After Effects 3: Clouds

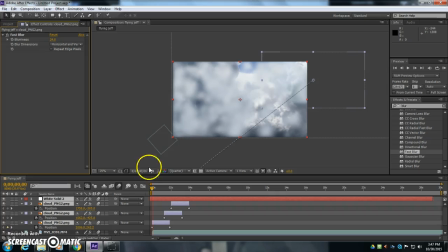0s
Alright, the last step I'm going to do in this portion to finish up the green screen footage is I'm going to make something that looks like clouds, and I'm going to take pictures of clouds and move them in front of the camera so it kind of obscures your vision.
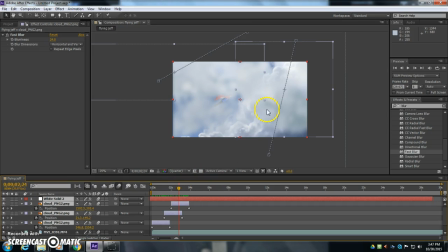14s
And then I'm also going to add like a little bit of a light source too, to give it a different look.
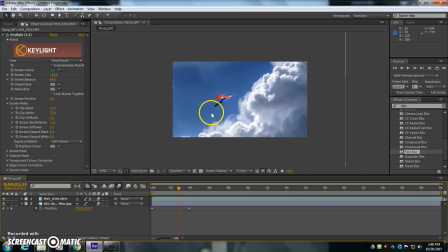21s
Okay, so I'm actually going to delete these and kind of put them back. So as Jeff is flying through the clouds here, you're going to see different clouds.
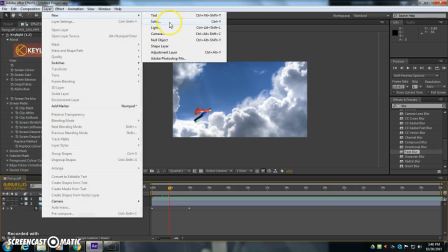29s
So I'm going to go and make a new layer. So layer, new, solid. Doesn't matter what color it is.
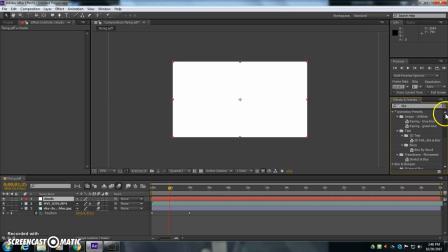36s
I'm just going to call it clouds. And I'm going to look for an effect called particle world.
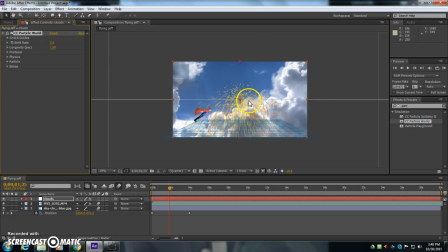45s
CC particle world. I'm going to drag this onto that white solid. It doesn't look like much at first, but we're going to change a lot of things. Okay. So let's start at particle.
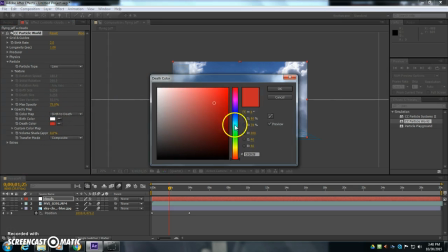55s
We're going to change the colors so that one of them is white and then one of them is kind of a gray blue, so it kind of meshes with the background.
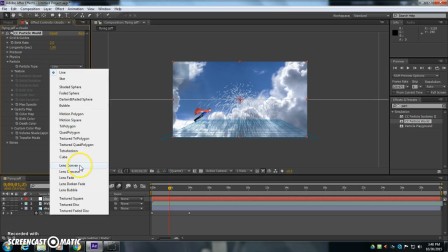63s
We're going to change the particle type from line to faded sphere.
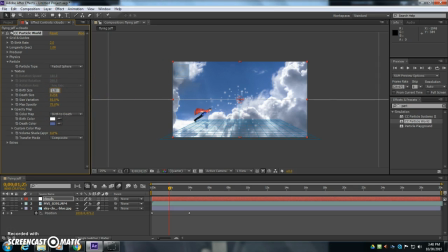70s
We're going to change the particle size, birth size and death size, to at least 1.5 and death size 1.5. So it's going to have this kind of puffiness that already looks like a cloud right there.
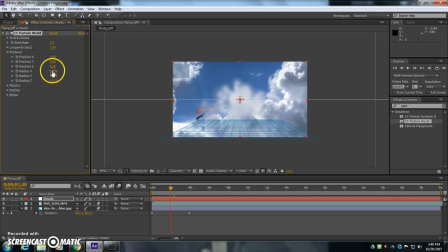84s
I'm going to close that. I'm going to open up the producer, and I'm going to make it about 0.5, 0.5, and 0.5 for the radius XYZ. Okay, that gives us a bit more depth.
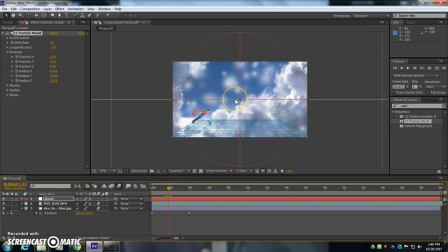102s
Now the explosion, the type of way that the particles are coming out is not really great.
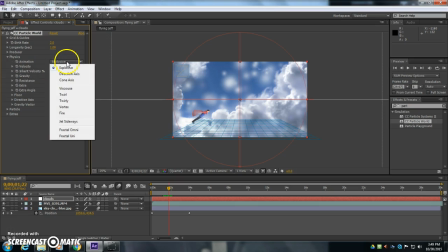107s
So I'm going to actually go to the physics here, and I'm going to do fractal omni.
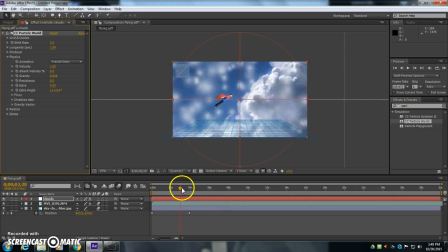114s
Okay, and that just kind of explodes it in a little bit different way, and I'm going to adjust the velocity so it looks like it just kind of falls down. I'm going to turn the gravity down. I'm going to adjust the angle here,
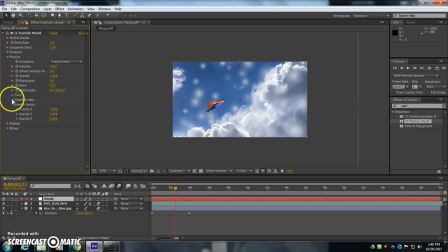135s
and the gravity vector and the direction axis. So I'm going to have the gravity vector kind of come off.
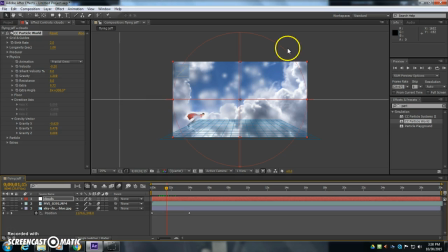148s
So as Jeff is flying up and to the right, the particles should look like they're coming down. Now I'm going to go up to the birth rate and crank that up so it looks, very full.
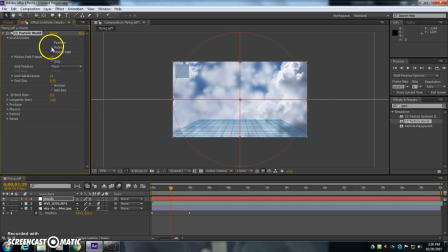163s
And lastly, I go up to grids and guides, and I'm going to turn off the position, radius, motion path, and grid floor. So now it looks kind of like he's flying through a bunch of kind of faded spheres.
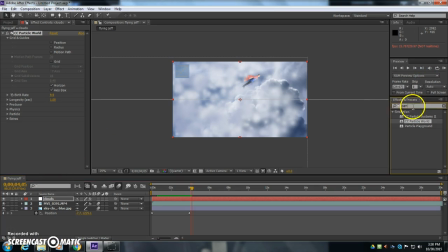178s
Okay. I'm also going to add some blurring to this, so I'm going to go over to my effects and type in blur, B-L-U-R, and I'm looking for fast blur. I can also just type fast, and I'm going to put it either onto this layer, the clouds layer, or into the effect controls area.
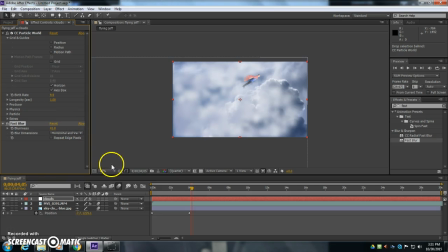197s
And I'm going to just crank up the blurriness, so it just looks a little bit more faded. Okay. Now to make this effect look even better, I'm going to actually bring in my cloud.ping file.
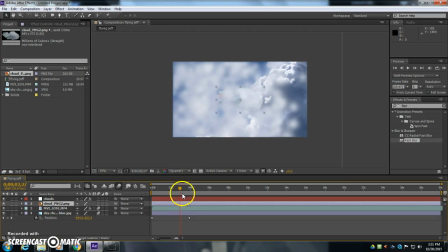214s
Okay, and I'm going to put this in front of the footage here and turn off my clouds there so we can see my cloud.
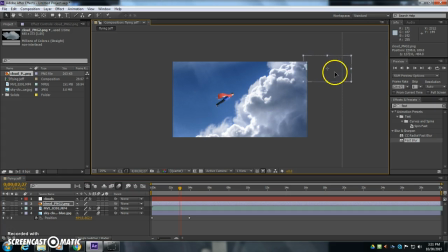220s
And I'm going to have the cloud go from
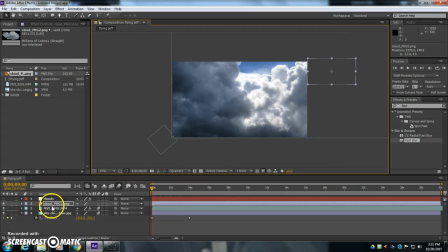225s
off and to the right, and it's going to move down and to the left. Okay, so I go to cloud.ping, and I'm going to open it up. I'm going to go to transform, and I'm going to do position.
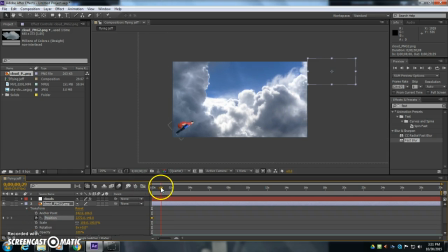240s
I'm going to enable the position keyframes, go about a second into it, and then move it down and to the left.